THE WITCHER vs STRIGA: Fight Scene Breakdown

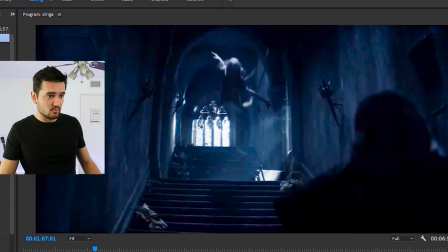4:09 The guy in a costume gets lifted by a wire off the screen We're flying forward another shot of it from the back and for
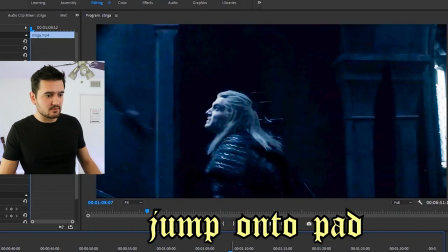4:17 this shot right here We would have just started off screen and jumped with Geralt onto a pad boom There would have been a pad off the screen down here
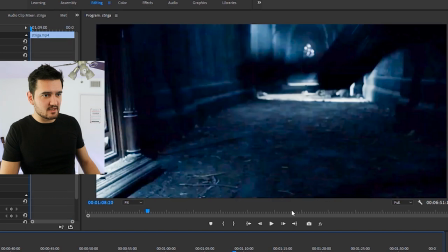4:24 Whoosh just jumping past the frame they both start sitting up a
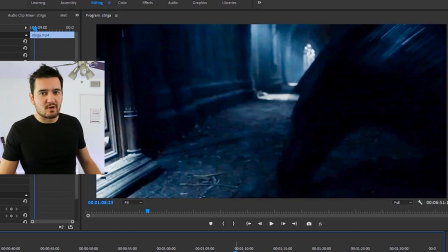4:29 little bit off the screen boom probably squatting down Then they fall into frame
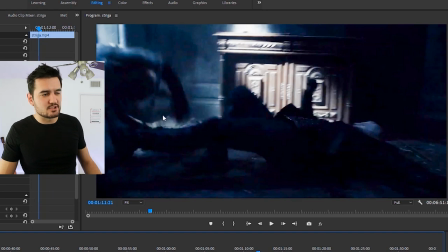4:35 Then you have this little bit right here. This guy in the suit just basically jumps like a foot At the same time that Henry Cavill pushes him boom hits the wall.
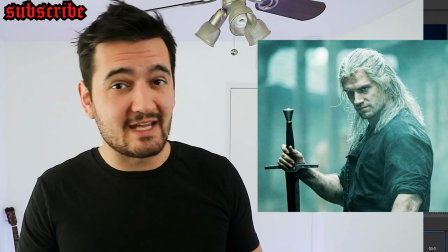4:43 Also, I just want to mention really quick I'm pretty sure that Henry Cavill did most of his own stunts on this one And usually actors just like to say that they do all their own stunts But in this case,
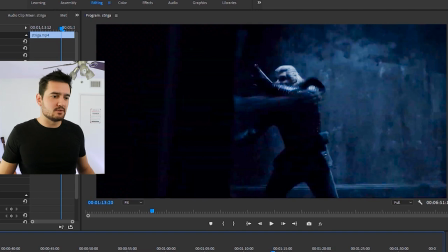4:53 I think he actually did so hats off to Henry
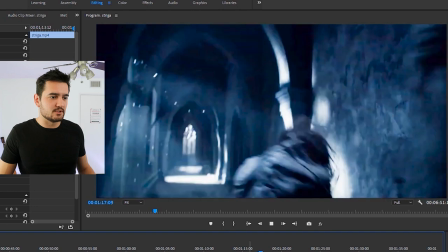4:58 also i think he did a really good job as the witcher
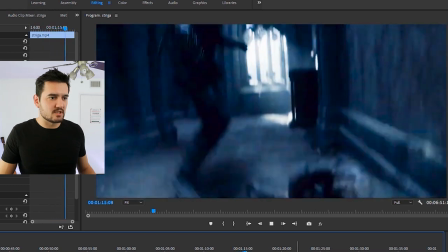5:02 okay so this part right here as the shooter comes up and gets lifted down so this would have been a
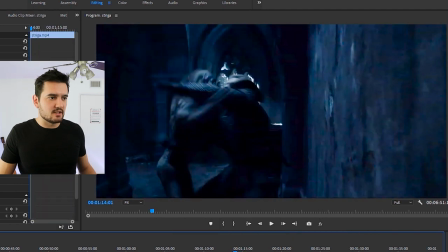5:08 guy in a suit just starting here and jumping he probably would have had the help of a wire just a little
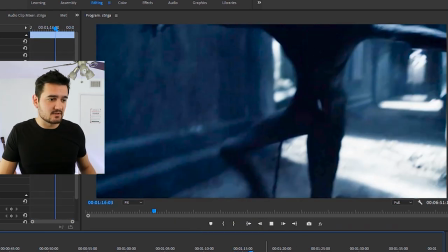5:14 bit to lift him up for him to be able to stick to the wall for a second and then drop to the ground um going forwards got a couple dodges oh now this shot right here i thought was really cool here we have the witcher using a little bit of his magic power
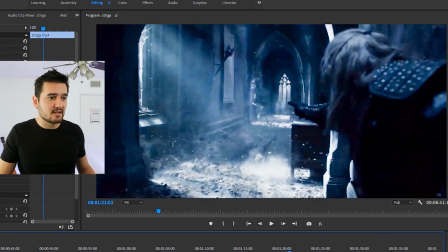5:31 this striga gets taken off his feet hits the wall back there boom and turns around this is the first shot that i was
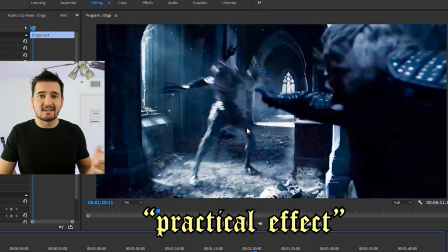5:38 really wondering how they did it i'm pretty sure that the way they start this is a practical effect which means there's a guy in costume right here there's a wire
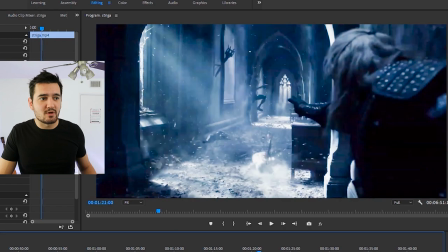5:44 he's going back 25 30 feet on a wire gag called a ratchet which means that he's connected to a wire going backwards i did one of before it was scary but the wire is connected to a cylinder with compressed air in it and a series of pulleys so then when somebody presses the button the cylinder makes the pulleys yank the wire all the way so that's why it would happen so quickly so i'm
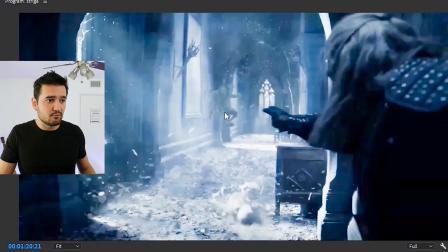6:09 pretty sure that's what they did here the first part would be a ratchet so the guy goes all the way back there boom but if you watch how the monster falls to
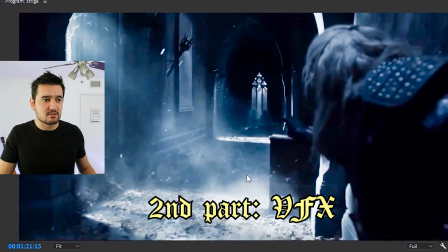6:16 the ground how quickly it falls i'm pretty sure that's vfx there's no mat down there and that's a gnarly impact. So what I think they did here is a combination of practical stunt and VFX which I think always looks the best.
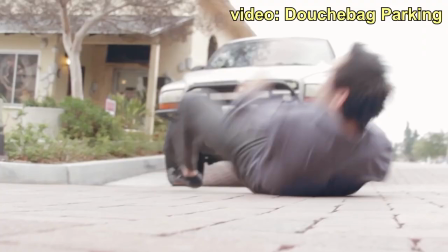6:30 I've combined practical stunts with VFX on some of my own projects before and it always turns out looking more realistic.
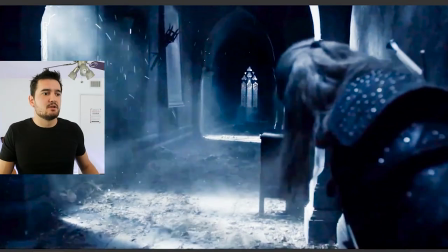6:36 Boom practical VFX then you have Geralt coming up. Notice how he's not taking out his sword because he has a silver sword which kills monsters but he's actually trying to save this girl. he dodges it,
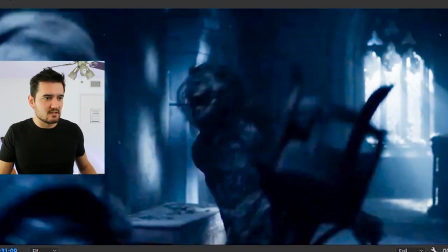6:48 grabs the torch off the wall, and now he's going to use that. Boom, that's it. So all the action right there is practical. They're just using what we call a stacking.
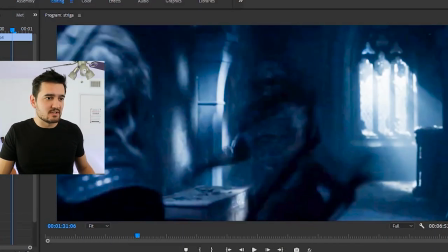6:58 So Geralt here, when he swings it, there's just enough distance between them. The camera is actually further back than you think it is. It's zoomed in, so it squishes the distance between them. So he swings at the face, stacks the hit.
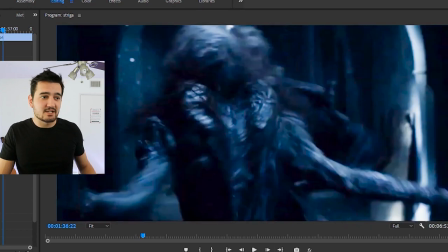7:12 Boom, they stack this. And I actually like how, if you notice when he hits this wall he starts moving down.
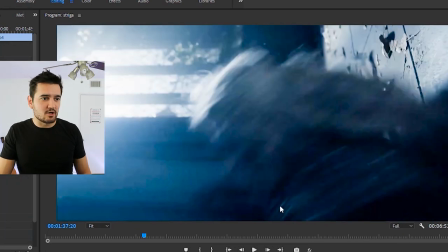7:19 The next frame is already like on the ground just sitting into it.
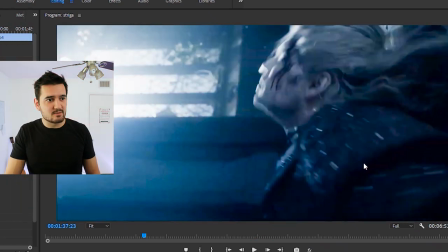7:23 Boom, he hits the wall and he bounces off moving in this direction and that's the same direction that he's moving on the next cut which makes it super smooth.
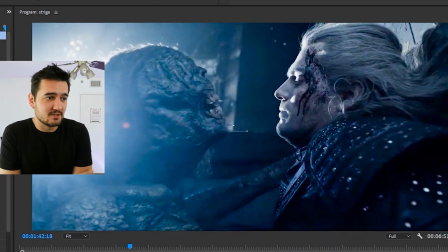7:32 This shot I think is like really gross. Look at it.
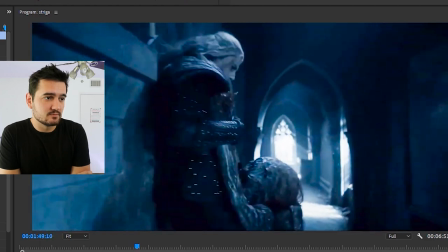7:38 Boom, goes up, goes across. This shot right here is really cool.
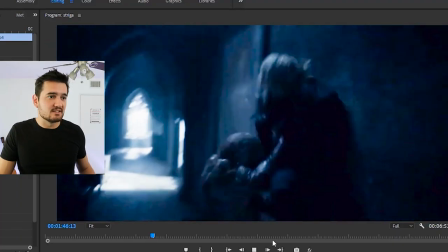7:43 I think the way it was designed so you have the witcher laying on the ground he gets lifted with the help of a wire up to this
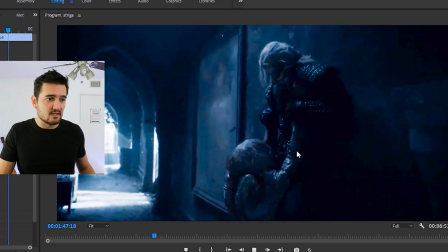7:49 wall so this guy in this suit is holding him up then he goes from this wall to this wall boom he's being held up by a wire a little bit and also you can tell it's Henry because right here you can see his face. One side note I want to say too is the sword on his back here while they're doing all the stunts it's actually a rubber sword because it
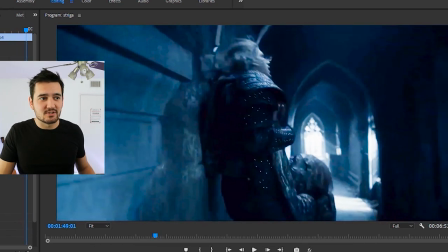8:07 would be really dangerous to have the main actor with a real looking sword that can jab into the back of his head and also you can
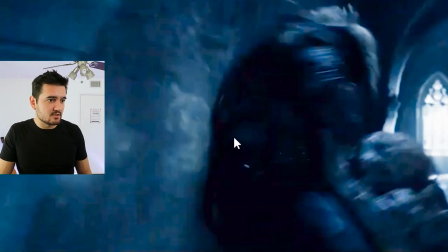8:12 you can see it bend just a little bit right here as it goes into this wall and he hits it.
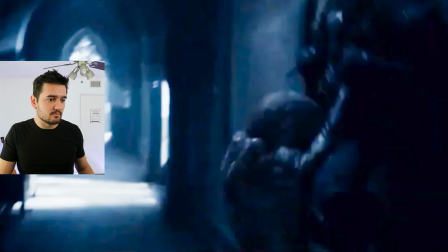8:18 Boom.